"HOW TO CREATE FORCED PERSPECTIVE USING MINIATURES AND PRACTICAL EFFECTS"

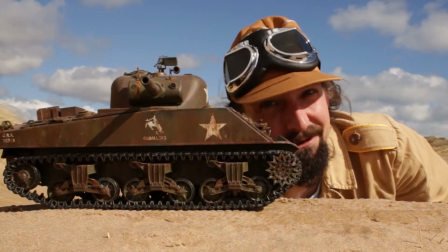It's a model!
Welcome to Everything's Better in Slow Mo! Hello! Hello! Hi guys, welcome to Everything's Better in Slow Mo. Did you know that forced perspective is an optical illusion where an object may be larger or smaller than it actually is?
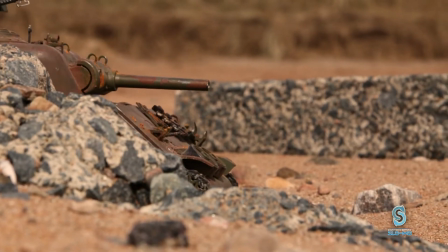This is done by controlling the distance and vantage point between you and the camera and if done correctly, can make the optical illusion seem like all objects in a scene occupy the same space.
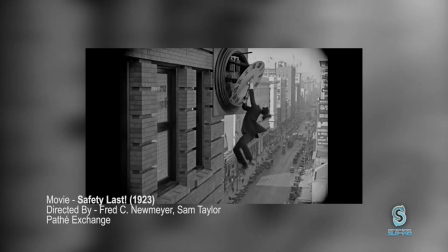For example, in this clip here from Safety Last, it would appear that Harold Lloyd is hanging very dangerously above a busy street.
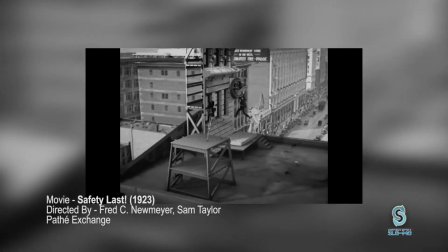But in fact, it is the very opposite. He is merely inches from the ground. A very good use of forced perspective.
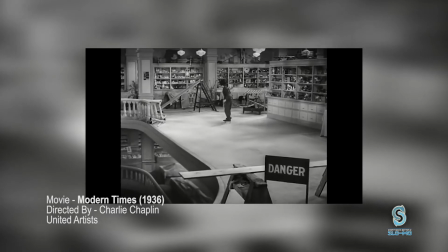Another example of forced perspective you can see here in Modern Times starring Charlie Chaplin, where he's skating precariously close to the edge.
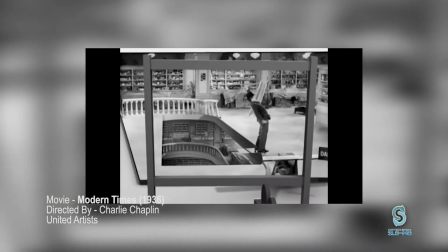It looks amazingly dangerous, but it really isn't the case. It's just amazing force perspective with a matte painting on glass.
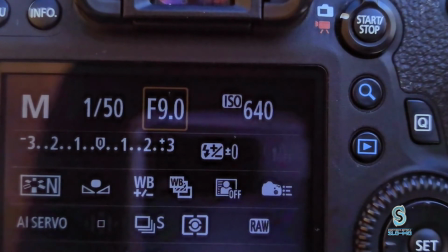When achieving this illusion, it is very important to pick a camera setting that can keep them both in focus.
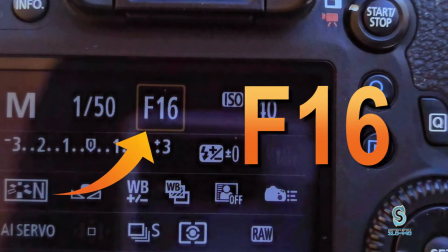This is when you'd want to use a fairly narrow aperture. F16 should do the trick.
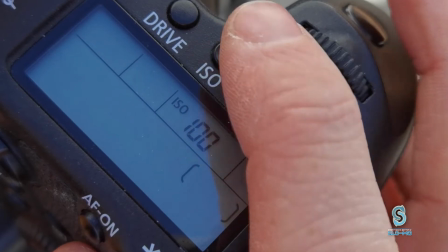Because this technique requires such a small aperture,
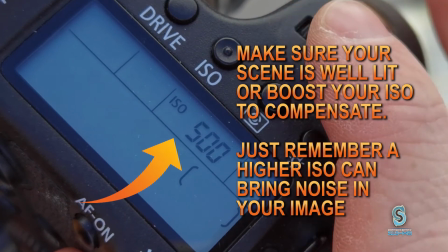make sure your scene is well lit, your ISO settings cranked up enough but not too much for your footage to become noisy also using a
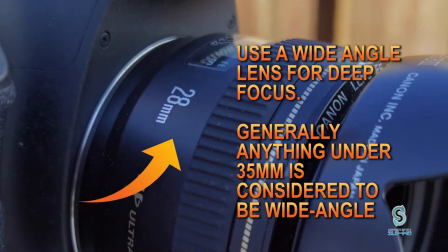wide-angle lens to create deep focus generally anything under 35 millimeters is considered wide-angle one of the best uses
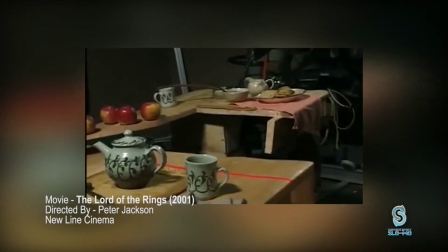of illusion is in the fantasy type movies and no one executes this technique quite like the Lord of the Rings Lord of the Rings
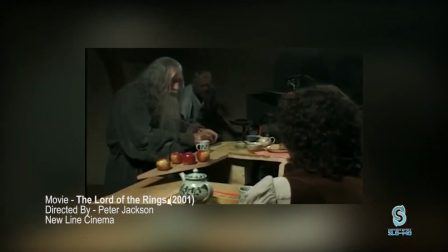force perspective is specifically notable because it demanded a ton of manipulation not only in the position of the actors,
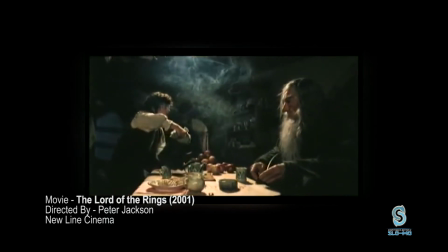but also in the prop building and the moving forced perspective it required.
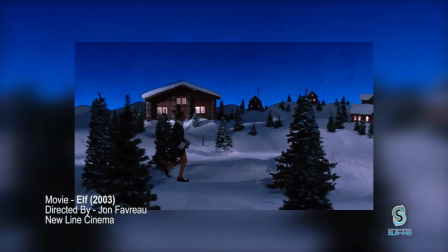Our next film example is a holiday classic. Nothing rings holiday spirit quite like the giant-sized elf in the movie Elf.
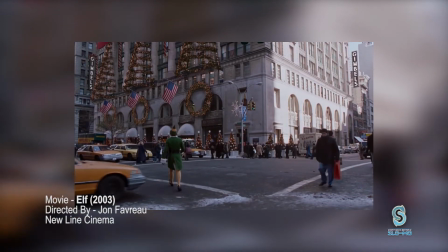The filmmakers built part of the set in combination to where they positioned Will Ferrell to the camera. This created the illusion that his character was much larger than the other elves.
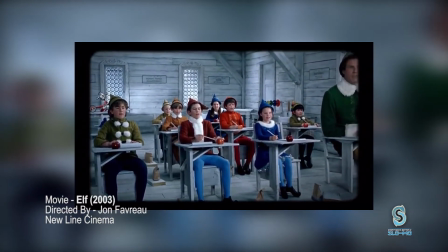This is an alternative method than the use of CGI, and to me it's more magical to watch. Hi guys we've got the original shots all done with the tank with
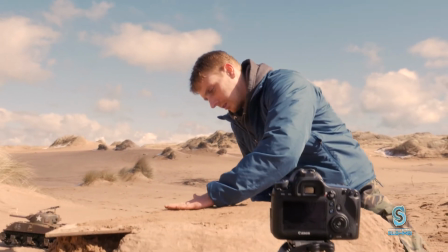me running all shot a separate location we couldn't do any of the explosions there apart from the non-explosive ones so now we've got it all set up in a nice safe environment my back garden.
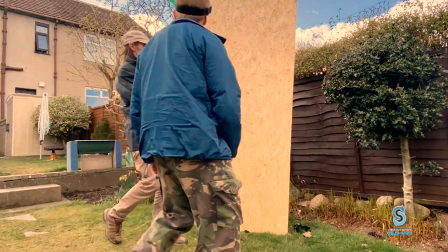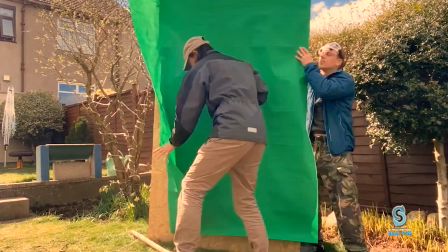So we've got this here air pump that's going to push our gases
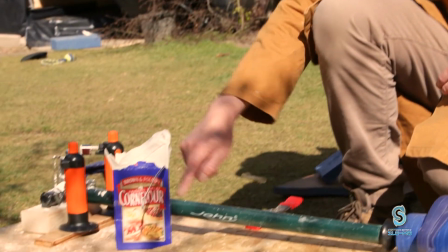through a tube all the way along and we've got corn
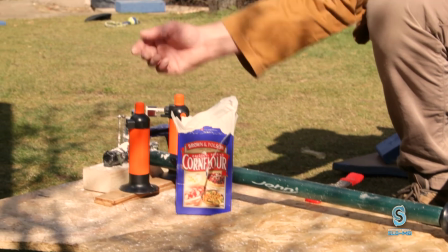flour in the cap here which is going to be pushed up on
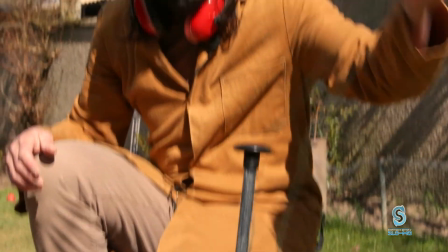the trigger release which we've got safely set up on a string. Okay good there.
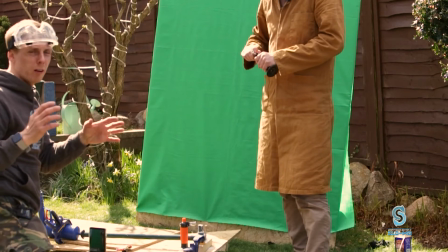So we're filming these shots on a mobile phone and when When we take them into post-production,
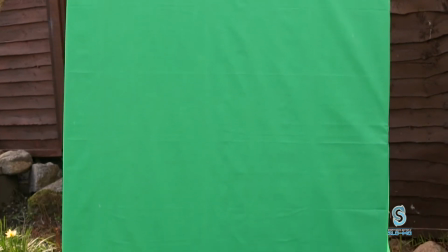we'll key out the green screen and hopefully these should fit nicely into our clip.
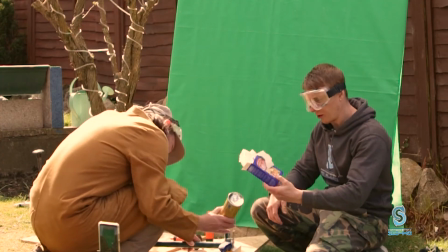Indeed. So we're just using ordinary cornflour, you can pick this up at any shop.
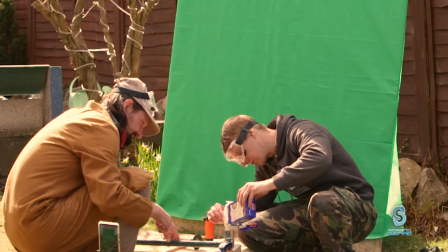It's not really explosive as such, but it gives off a nice white powder effect, makes smoke.
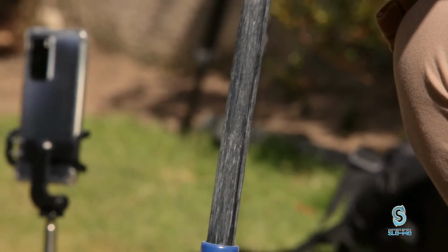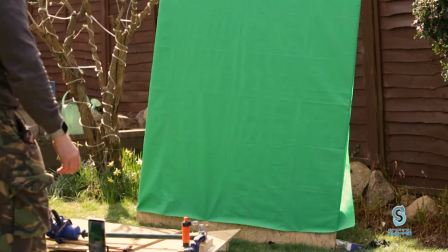Right, you ready?
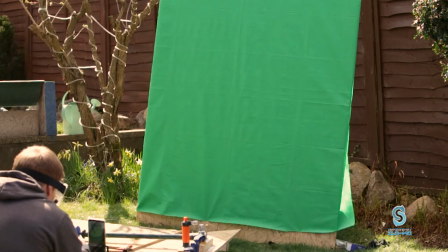OK, recording, OK.